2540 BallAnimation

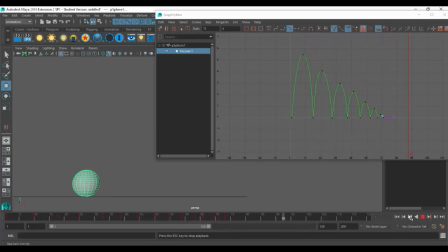758s
Okay, so that definitely feels a lot better. It feels like the ball is actually hitting the ground now because it's hitting the ground, because it's hitting so fast it's coming right back up.
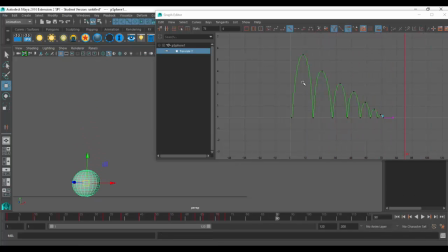770s
Boom, boom, boom. Okay, so that's what my Y curve looks like at the end. So I have these nice big hills like this inside here. Now, just my own personal preference, I like to actually just take all of my Ys and scoot them 1 frame over, okay?
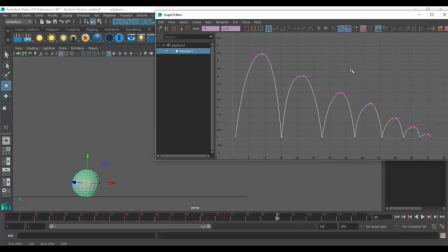790s
That way it takes a little bit longer to go up than go down. That's the only reason for that.
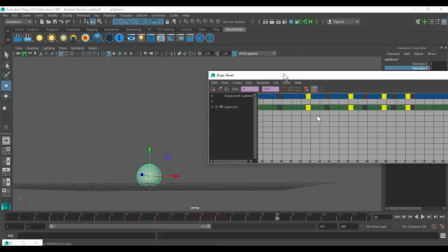801s
Perfect. Okay, so now we have that. Now I want to do my movement, okay?
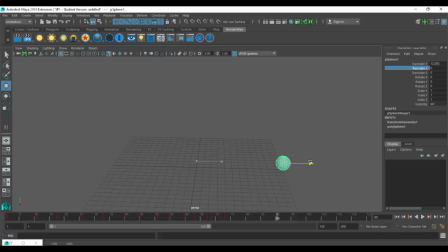810s
So I want to move it from point A to point B. That's what he should be doing. So I'm going to go back to frame 1. I'm going to set him in his start point way back here. I'm going to go to my translate X and I'm going to hit S to set a key.
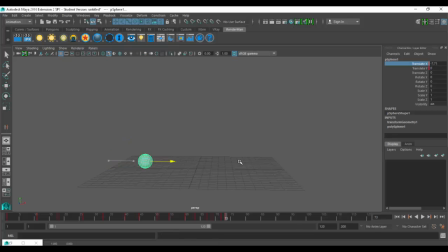826s
Then I'm going to go to the end of my animation and just slide him over here and then hit S to set a key. So now what should happen is he should just bounce as he's moving. I don't need to set one of those, just start and the end.
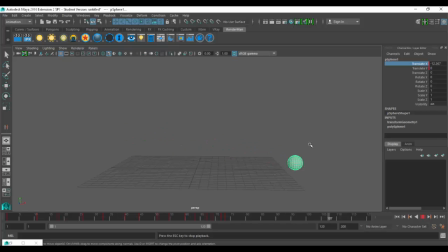848s
It's amazing, isn't it? Now he does look kind of weird because what's happening is right at the beginning where he's moving the most, as far as upwards, he's actually traveling the least amount of distance.
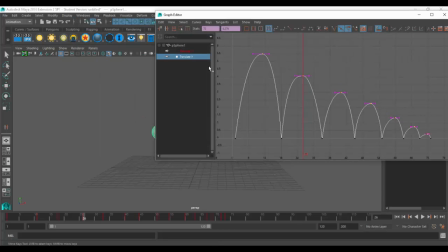860s
Right in the middle, he travels really far. I'm going to go back to my graph editor, click on just Translate X, and just change this curve. It's not rolling yet.
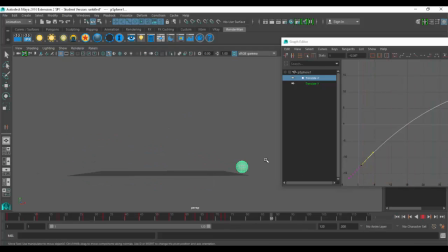877s
There we go. So you can see how the ball kind of like launches on that first hit. Boom. Okay. So all of these things have to be synced up. If I tried to do the Translate X and the Translate Y at the same time, I would have way too many keyframes to go through and try to tweak everything and modify it and get it to look right.
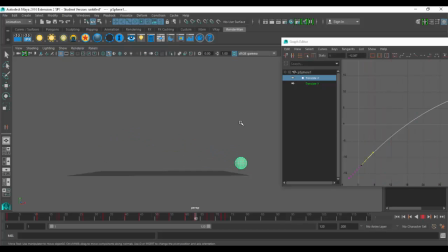896s
That's why I like to do them one at a time. It's gorgeous. Okay. So now, what's the next step I should do? Oh my gosh. Someone say squash and stretch. Squash and stretch. There we go. Perfect.
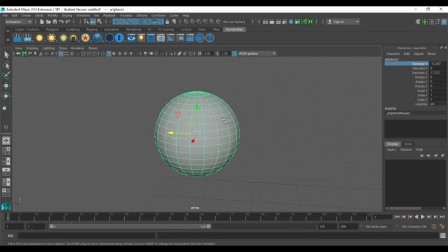913s
Okay, let's talk for a second about squash and stretch. So I just duplicated my ball off to the side so we can just look at it for a second.
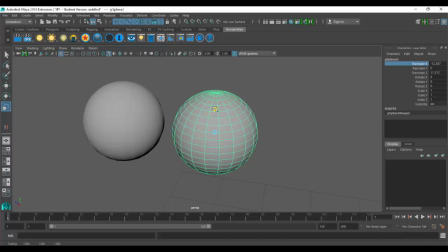922s
Um, this is not squashing. If I take the ball and do this, that's not squashing.
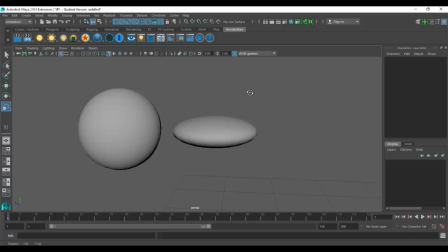929s
All that did was scale the ball. What it gives us is the appearance that the ball has just been like squished downward, but we lose like the volume of it. Okay, so as the ball squishes down, it should also squish out, okay, or stretch out.
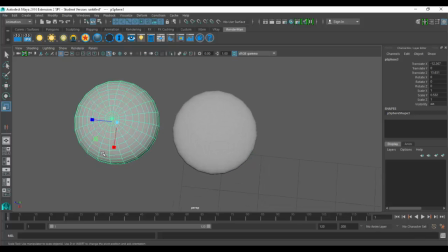944s
So if I do this one and I squash it down this way, I'm going to grab the green box here and pull it out that way.
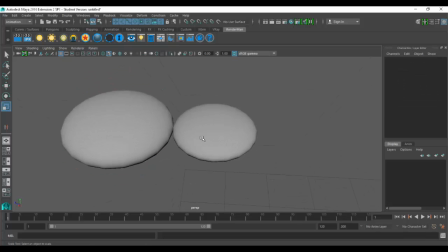952s
So you'll see that this is what it should look like, nice and big. This is what you don't want it to look like. Okay, so let me undo that so we can see it the other way too.
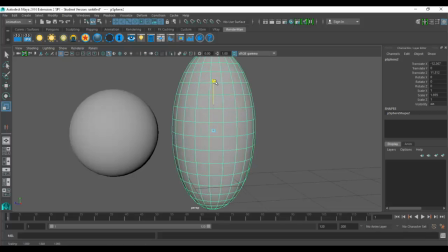963s
When it stretches, the same thing. It shouldn't go like this because what's happening is it's actually getting more volume here.
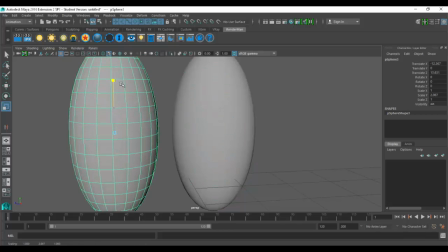970s
It should go out like this and in like this.
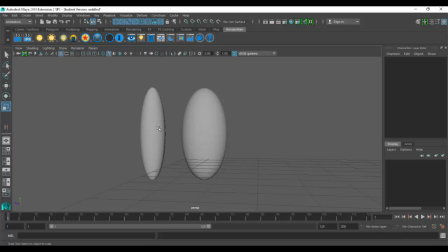977s
Okay, imagine that this is a water balloon. As I take a water balloon and stretch it out, if I pull it this way, the inside or the sides of it are going to go inward. Or a regular balloon does the same thing too. Okay, so that's what we have to keep in mind. One thing that happens that people forget about, let me duplicate him again,
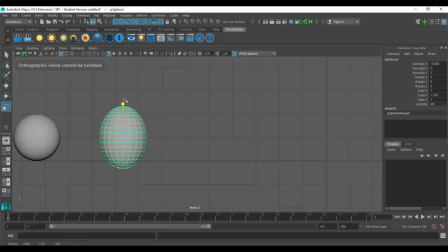999s
is they'll go through and they'll scale it this way and then they'll scale it that way.